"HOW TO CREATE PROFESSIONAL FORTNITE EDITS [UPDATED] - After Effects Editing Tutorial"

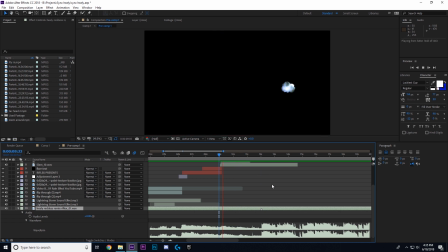Open up your wave editor, and then make sure they're lined up with the actual
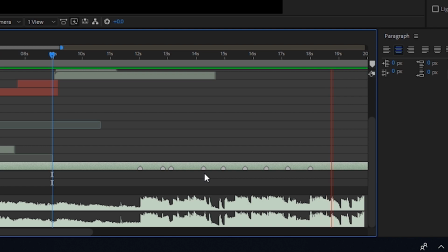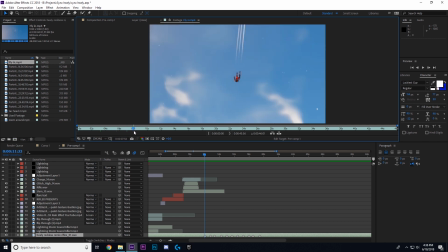once you've lined up all your markers, you are ready to start opening your clips and trimming them up and then lining them up and remapping them in your timeline.
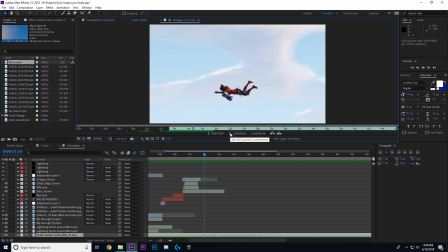Okay, so right now I'm looking for the frame where you can't see any camera movement. So like there's a zoom in and there's a little glitch afterwards, it looks like. Yeah, there's a little glitch. That was just the video recording fault. By the way, I'm using Shadowplay by GeForce. It comes on the GTX, I think 960 and up. Okay, so this looks pretty smooth.
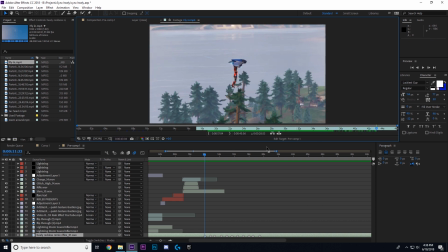Yeah, right there. So I'm gonna cut it right here. That's pretty long, but I think it'll be good once we speed it up.
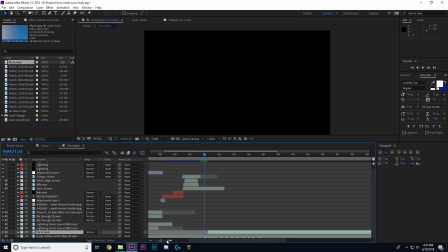So you have to just drag it in and then drag it to your first, here, let me do it.
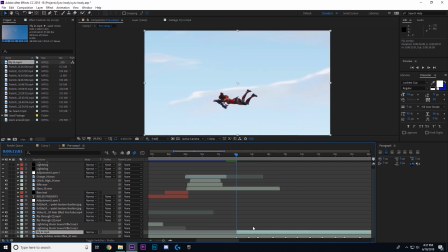Drag it to your first marker and then Control Alt T or enable remapping. I'm gonna set the starter keyframe and then I'm gonna zoom out a little bit,
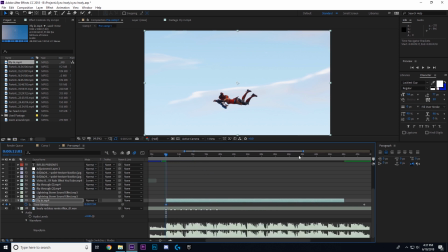go to the very last keyframe, go to like the very end of the video and then mark another keyframe.
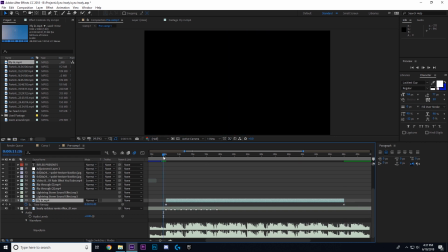Now what I can do is delete the very last one so that we don't need to worry about any extra lines being disruptive with our edit flow.
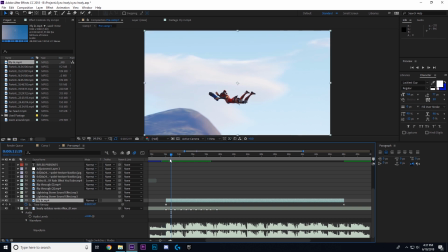And so what I'm gonna do is go to the first marker on the audio and drag this keyframe in.
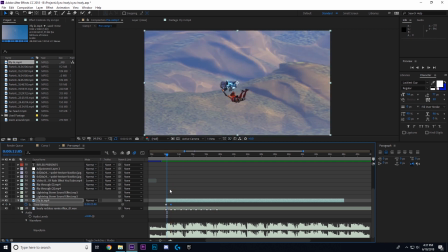So now it's super sped up and it looks terrible. So once you do the remapping though,
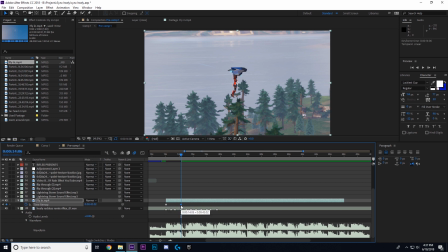it'll go fast in and then slow in the middle, slow motion, make it look all smooth, and then fast out.
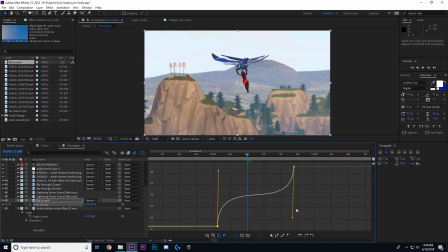So I'll cut to it when I'm done. Okay, so here I am just tweaking it a little bit.
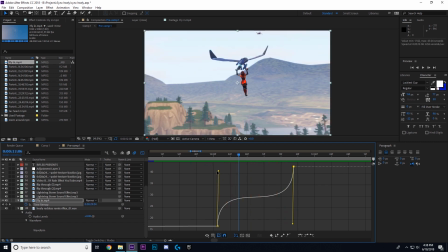I'm trying to find a good velocity that makes it look slow motion in the middle without it being too
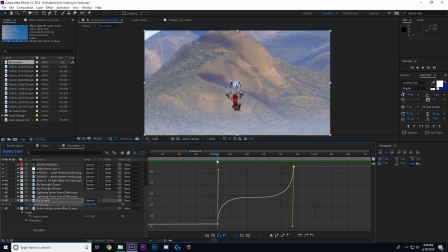glitchy to the point where you can see each individual frame and to the point where it doesn't look like it was sped up.
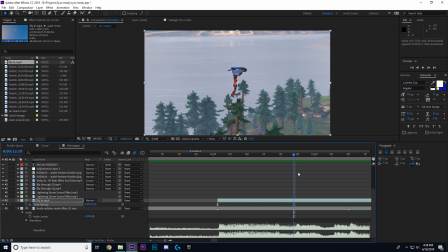So you want to give it a soft feeling.
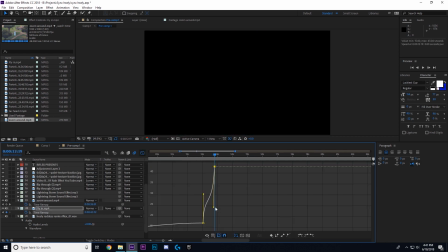Alright, so here I am just speeding through this video while I do this with a bunch of other clips, and you'll see on each one of them I try to line it up with the next keyframe,
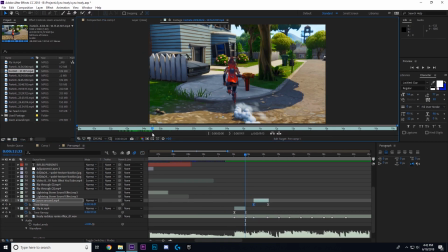or if that's too fast you can line it up with keyframe after. Whatever looks good in the video, there's no specific rules you need to follow.
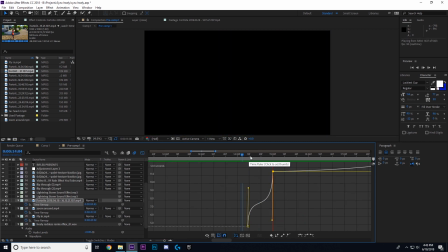Anyways, I'm just going to chop up some of these, put them together, and I will show you how it looks.
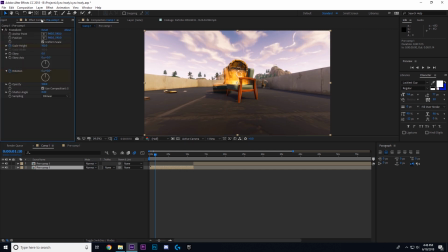Okay, so I just finished putting together the video that I want to do for this tutorial. So here I'm going to open my other composition, and in here you'll see I have two brown layers.
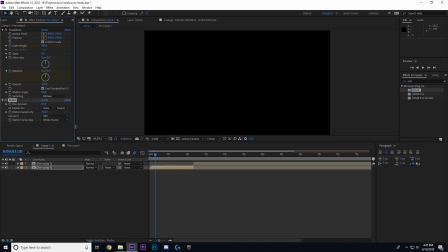The brown layers are pre-composed composition layers, by the way. One is slit, that's separate, that's just for audio. And I'm gonna add an effect called RSMB, which is Real Smart Motion Blur. You can buy this online, or you can use the free After Effects alternative.
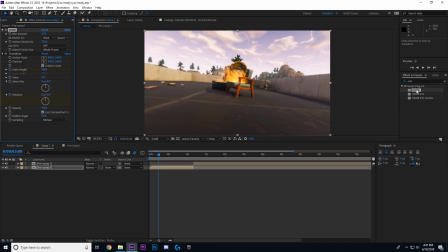Just click in search and type in motion blur, it'll come up. So when you drop it onto the layers, it should make everything really smooth.
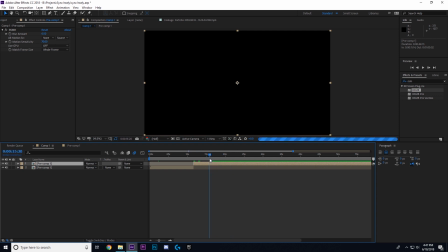And then you just need to tweak the settings a little bit so it's not like over blurred. And you'll have a really nice effect just like this.
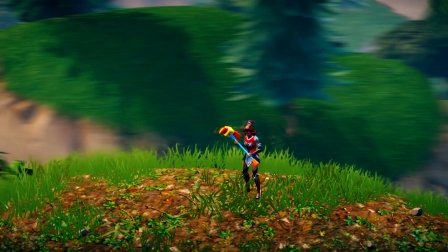Okay, so some of you might not know what you're looking at, but the pre-recorded footage of this did not have any blurring in the background.
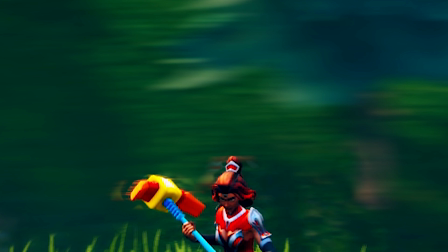And basically, this motion blur will give it a nice effect and track which is moving and what is not. And it'll make the whole thing flow smoother and transitions will be smoother without needing to use flips or punches through just to get into the next frame. It'll be completely seamless and it just has an overall better effect.
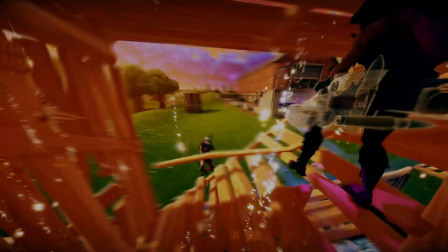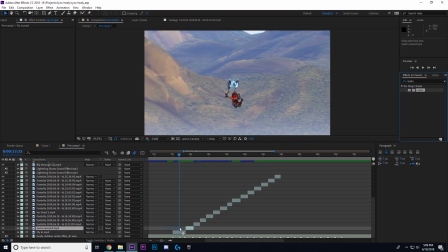Moving on to color correction, there are many ways to do this. I'm not going to go over too many in this video.
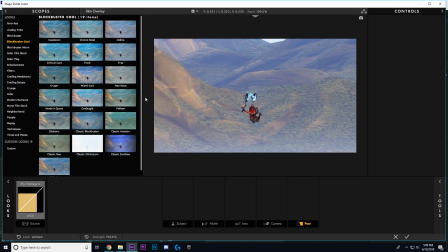I'm just going to use Magic Bullet Looks. So here I am inside of the editor,
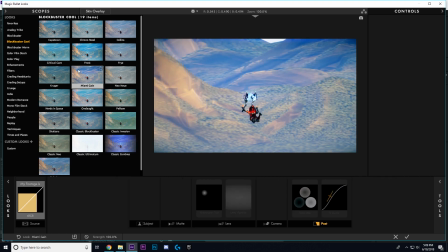and basically I'm just going to look for a frame. You can either customize this or you can just pick one of their many templates.
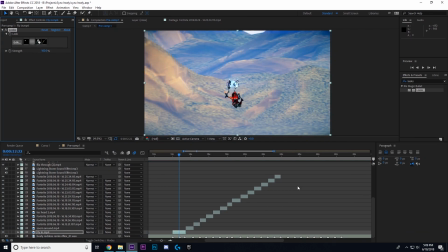So I'm just going to skip forward to when I find what I like. See, there's not just one way you can do this.
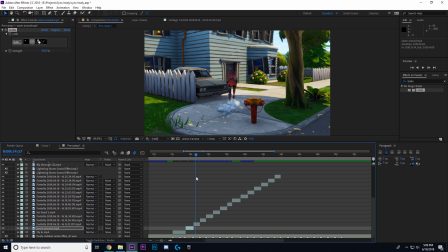You just mess around till it looks good. Every clip is unique. I also recommend using Curves Editor or Hue and Brightness and Contrast.
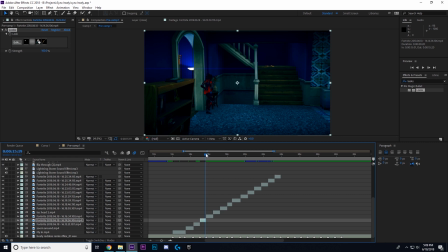You can use all of those in substitution to Magic Bullet Looks.
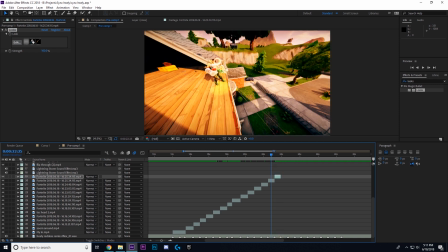So basically, once you go through and color correct all of your clips to what you think will look good for the theme of your video, you're pretty much done, and this is how you can render it.